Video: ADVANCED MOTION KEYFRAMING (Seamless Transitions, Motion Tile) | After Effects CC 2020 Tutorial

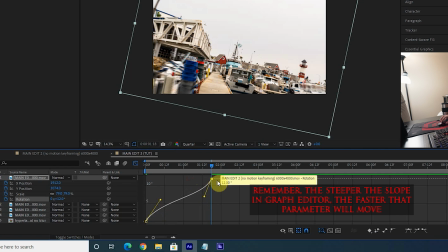And again, the steeper the slope, the faster it's rotating.
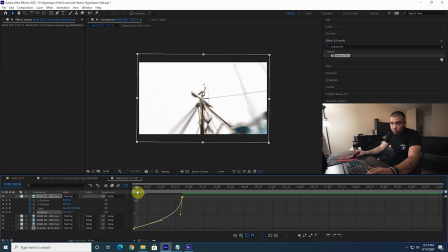So let's say we want it to rotate at this constant speed for a while, and it'll start rotating really fast towards the end and swing into the next clip.
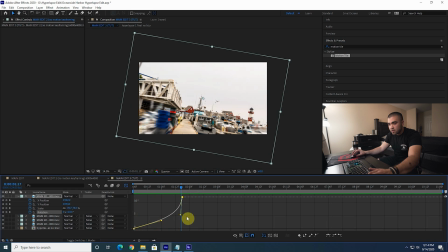That wasn't quite as intense as I would have liked, so let's just make this steeper.
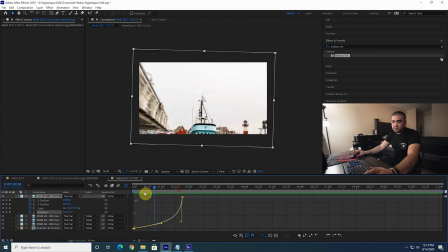See how it kind of rotates a bit at the end? You don't want to be too crazy with it, but if we add a little rotation on the next clip in the same direction,
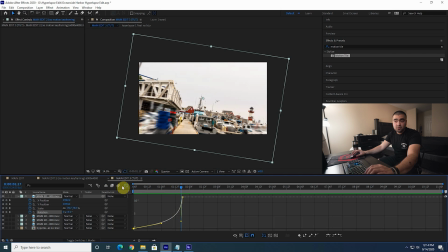then it'll make a really smooth, seamless transition.
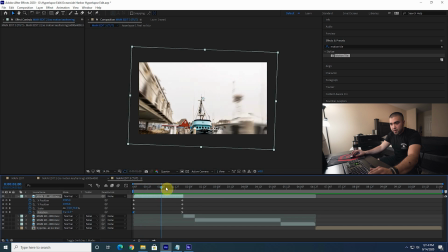So let's go to the next clip, and it's rotating in the positive rotation direction from 0 to 12.
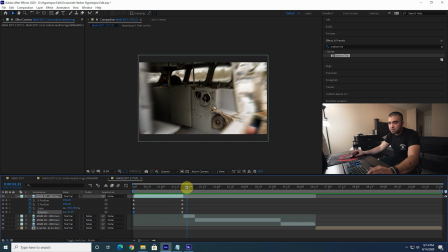So we're adding rotation in the clockwise direction. So we want to add some clockwise rotation at the beginning of this clip.
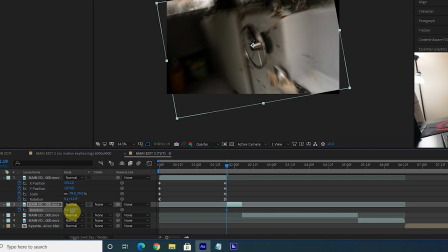The next clip, go to R at the beginning. Let's make it negative 12 and then go down to zero.
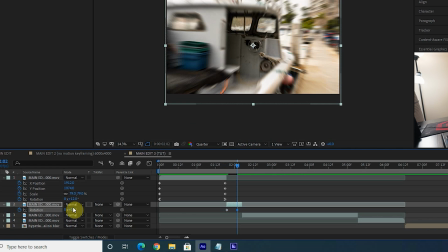That way it's going from negative 12 to zero in the positive clockwise direction. We can add an ease in on the last keyframe.
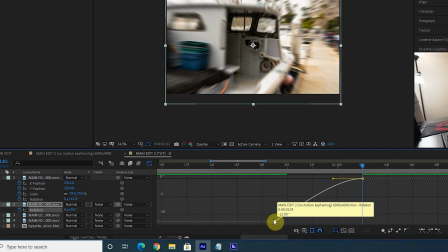Let's go into graph editor, zoom in a bit, and then let's add an easy ease out on the last one.
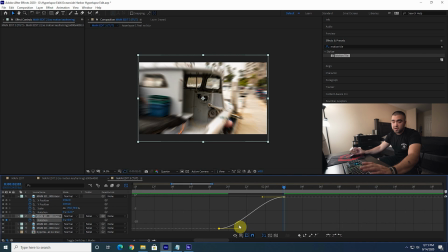And we want it to be rotating faster at the beginning because that's the transition. It's gonna rotate fast and then ease back into the next clip.
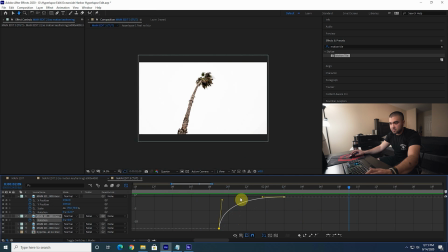So let's just bring this up so it has a steeper slope and see how that looks. And see how it kind of rotates in the same direction?
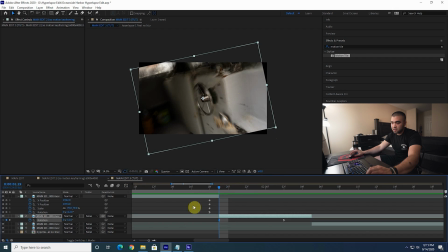We left these black edges here, so let's actually add some scale keyframes to smooth that out. We'll have it scaled at normal size at the end and at the beginning. Let's zoom in to cover those black edges.
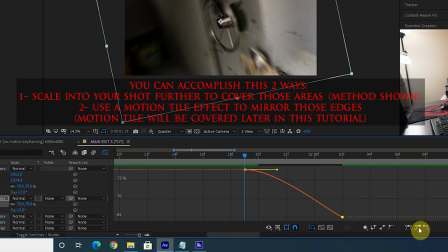You'll definitely want to go in there and add those same keyframes in a similar way in order to keep the motion consistent. So we had it really fast at the beginning, so add a steep slope, and then easing in at the end, so it's upside down because we're scaling out in this case.
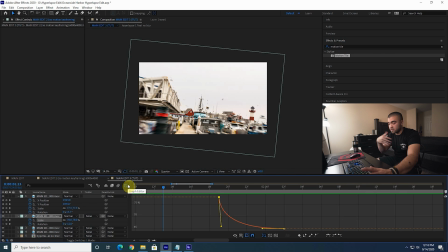Keep your keyframe motion consistent throughout your scale, rotation, position, or else it's gonna look really funky.
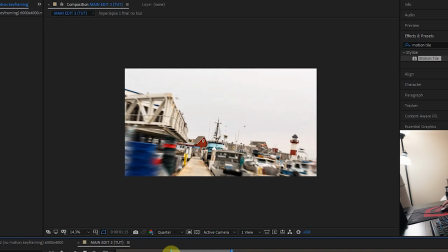Let's see how that looks. And that looks really smooth.
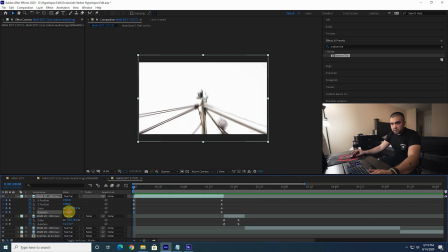So let's add a little more rotation. Let's start this at negative 10 and then zoom in to cover those edges.
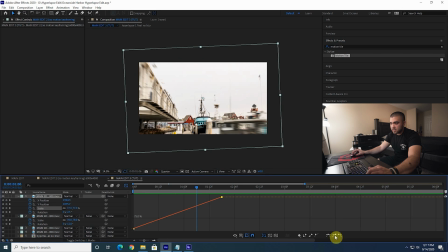And actually, let's go in and animate our scale to match our rotation keyframes. So our rotation keyframes look like that. So we're gonna do that with scale.
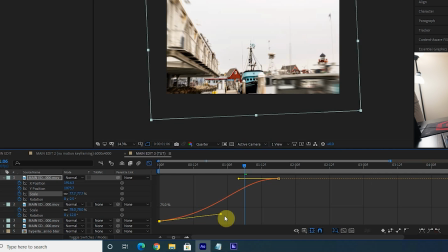So it's gonna be slower at the beginning and then zip up with the rotation.
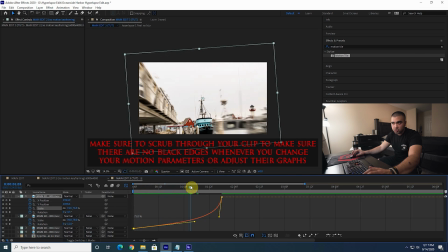And you just have to scroll through your clip and make sure you're not leaking over the edges or anything.
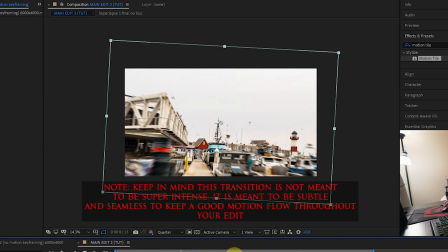And that looks pretty smooth. See how that transition just kind of smooths out a teeny bit with that little bit of camera motion into the next shot?
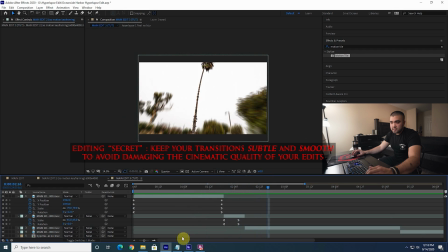We can use the same technique to create zoom transitions. So let's say we want to take this clip and zoom out into this next clip.
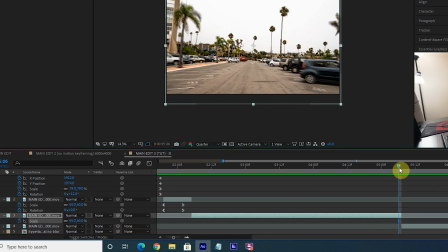Press S to open up your scale keyframes. Let's have this at 65, and we're gonna do a zoom out transition.
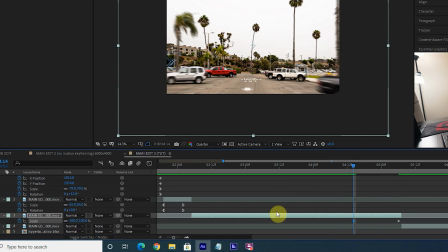So let's bring this up to 100 over here. That way it zooms out fast into the next clip.
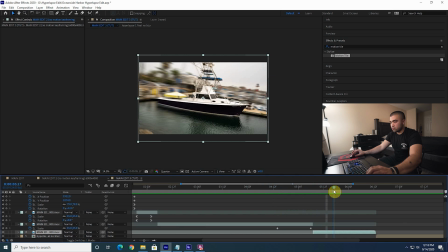And then we're gonna have to zoom out again on this clip.
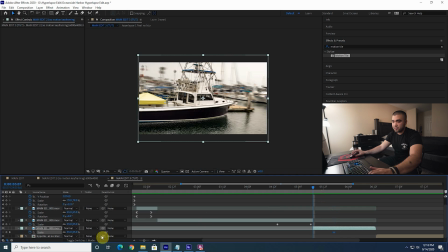So add your keyframe here and then zoom in at the beginning so it can zoom out into it.
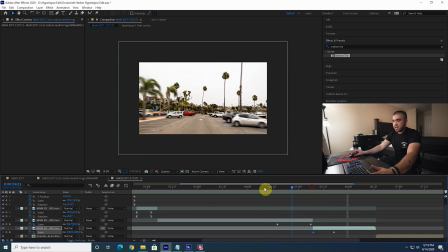So now it's zooming and it almost looks smooth there.
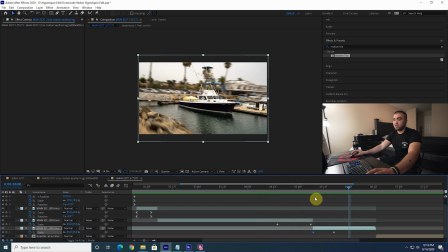It's actually, it looks pretty smooth already, but what we're gonna do is add a little wooshiness to that with the graph editor.
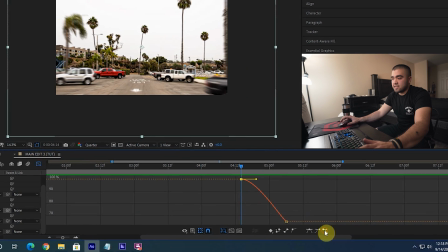So click your scale keyframes on your first clip, add a easy ease out on the first one, easy ease in on the last one, and then again we want it to ease in to the scale out and then let the slope get really fast at the end so it really zips out of
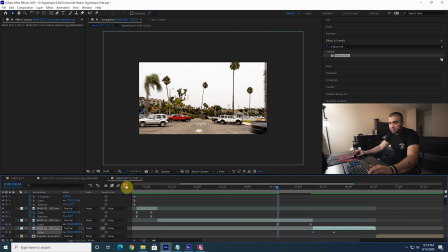there. And then you want to do the same thing on the next clip but have it be faster at the beginning.
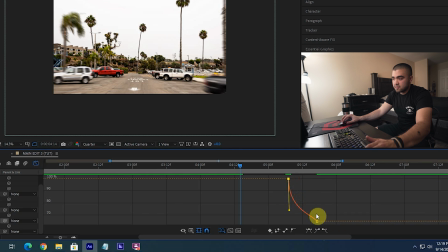So add your easy ease out, bring it down so it's really fast, and then have it ease into the scale it's going to be for the rest of the clip.
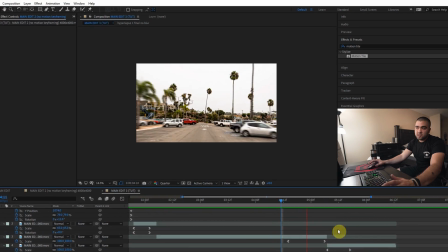And that way you have a little zoom transition there. That's one way you can do zoom transitions without a plugin, by the way.
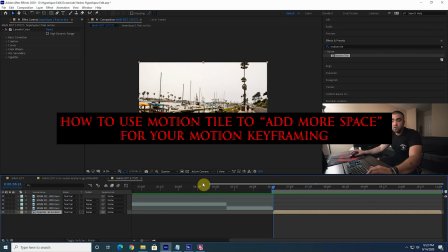And here's another technique that's really useful when it comes to motion keyframing.
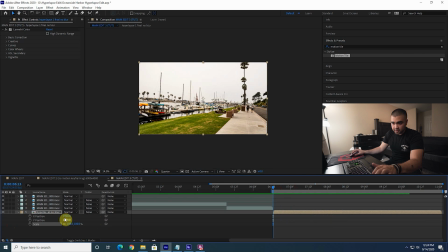If we were to move the position keyframes here, you can see there's black space under the clip because the clip doesn't extend that far.